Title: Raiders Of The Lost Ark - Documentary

And yet Norman wanted to do something different than Star Wars. he wanted this to be a whole
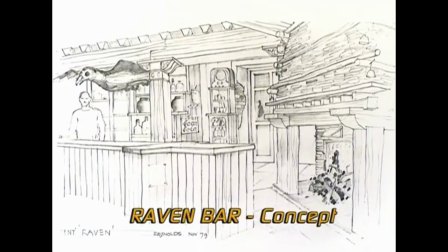473s
genre apart from anything that looked futuristic or anything that reeked
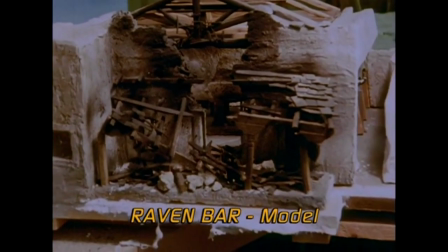478s
of technology and so all of the models and all of the sketches that he had designed
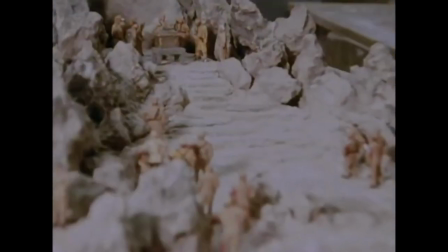482s
absolutely were much more about illustrated graphic novels from the 1930s the more information you can impart to the director in terms of models or things
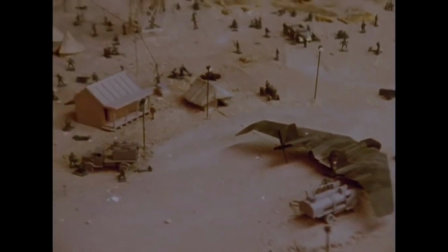494s
in the round of echo in order to try and help the logistics of working a set and the number of extras.
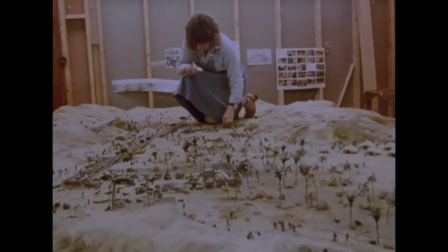501s
We actually built a mock-up set scale of the location and we actually
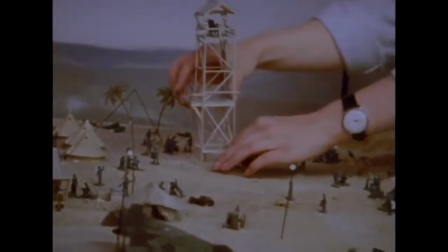506s
put these little figures like two thousand figures dotted all over the models. And so we laid it out on a huge model and I used to like to get my little 35 millimeter
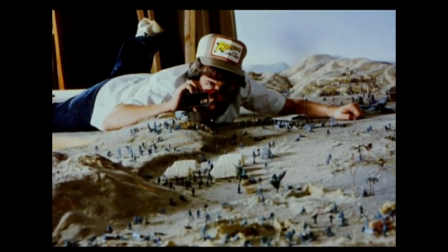516s
viewfinder and lie belly down on that model trying to find all my angles and get all my shots.
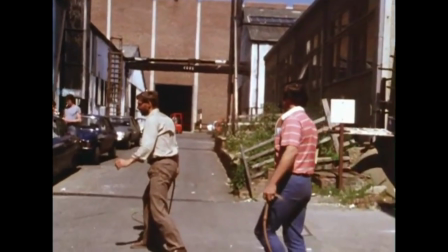522s Your legs are in a good position for the kicks and now he's coming and you duck and kick at the same time, boom!
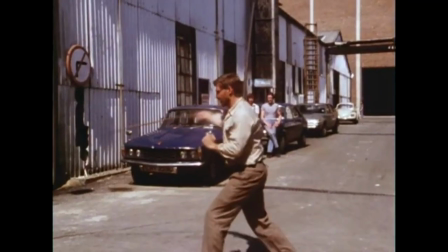530s
I had a bit of work to do with the whip,
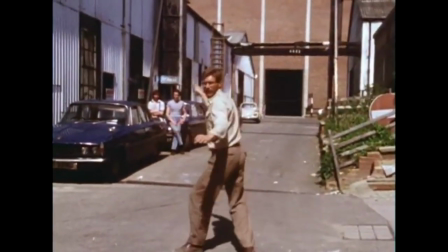532s
and so I got a fellow to come by my house and coach me in whip craft,
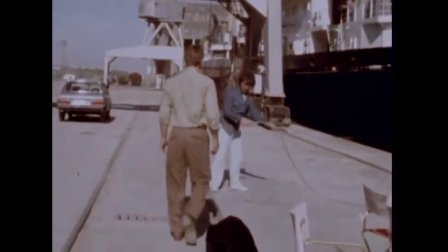540s
which is harder than it seems, and then did a bit of conditioning because I knew it was going to be a physical movie. The outfit for Indiana Jones, basically the leather jacket,
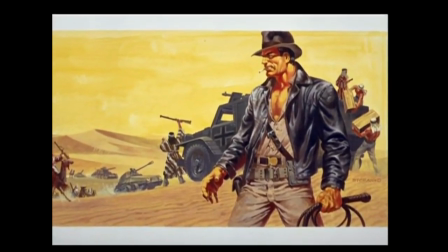552s
the fedora, and the bullwhip all came from the concept painting that I think was based on some old serials from the late 1930s. And so Indiana Jones' costume came complete before anybody was hired. But Deborah really refined the costume,
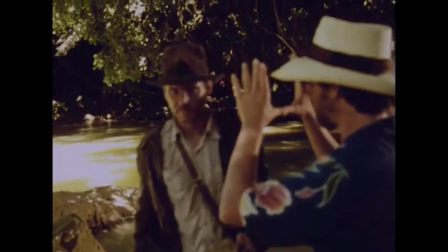568s
made it less painterly and more lived in and more honest to who Harrison Ford was and how he could wear those clothes. So she pretty much sort of redesigned the outfit so Harrison would indelibly be only Indiana Jones for the rest of his career.
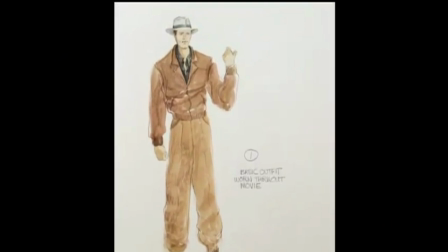583s
A costume has to perfectly marry the character so that the audience buys the whole thing. The audience had to buy Harrison, even in this exaggerated heroic part,
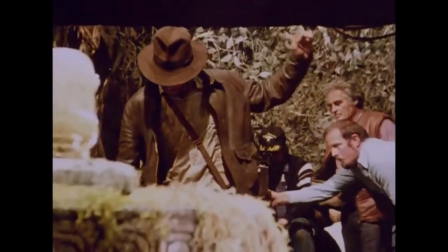597s
as an earthy, brilliant archaeologist.
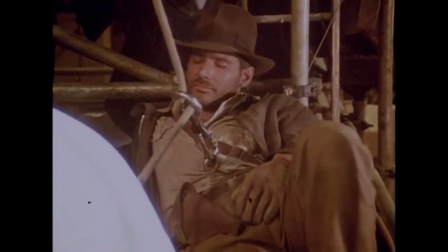602s
It had to look like a costume that he slept in and had worn every day of his life. But the truth was, it was a new jacket. And not only was it a new jacket, but there were 10 of them. And there had to be 10 jackets because of the stuntmen, because of the doubles, because of the second unit.
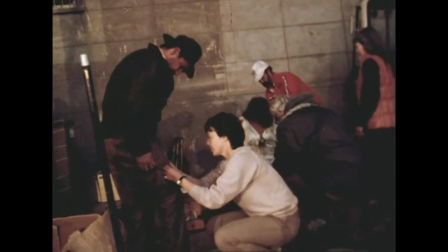625s
The night before we shot our first scene, I sat by the pool with Harrison Ford, and Harrison Ford lent me his Swiss Army knife.
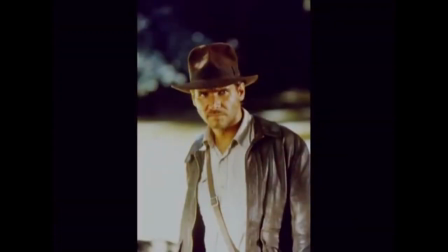635s
And with his Swiss Army knife and a steel brush, I personally aged that jacket, and I had metal splinters in my hands for weeks and weeks and weeks.
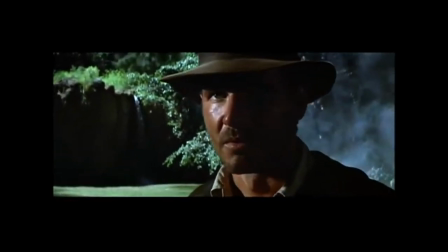646s
Then, in terms of his hat, I had to have a hat that was unique, but looked like every hat.
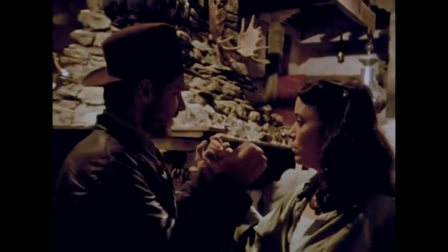654s
I had to have a hat that, if you saw it in silhouette, would instantly be recognizable. There is a very famous men's hatter in Britain on Savile Row, Herbert Johnson.
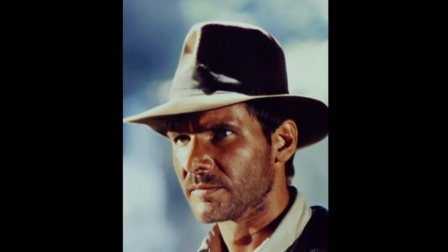665s
I saw a hat with a very wide brim, and the crown was a little bit too high.
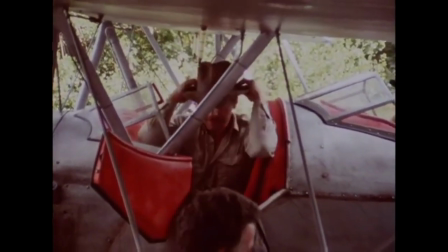671s
It was their Australian model. And with a couple of fittings, we got the hat right for Harrison. Got it really dirty. I took the hat and I rolled it up in my hands, sat on it, had Harrison sit on it. And when we got through with it, it looked like a nice, old, very well-loved hat.
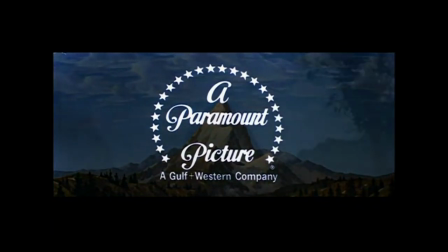I just thought it would be fun to start with the Paramount Mountain.
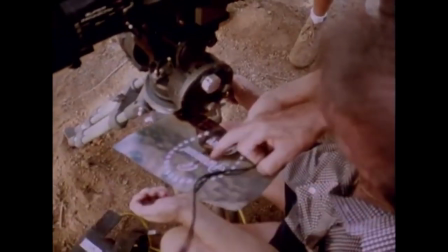703s
When I was a kid, my first company was called Playmount Productions, and I had a mountain, which I painted myself. Now, Playmountain is my name in English from Germany. Spielberg means Playmountain.
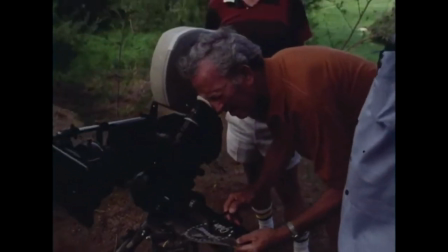715s Cover the mountain with smoke, Stephen. No, no, no. Come tell kid.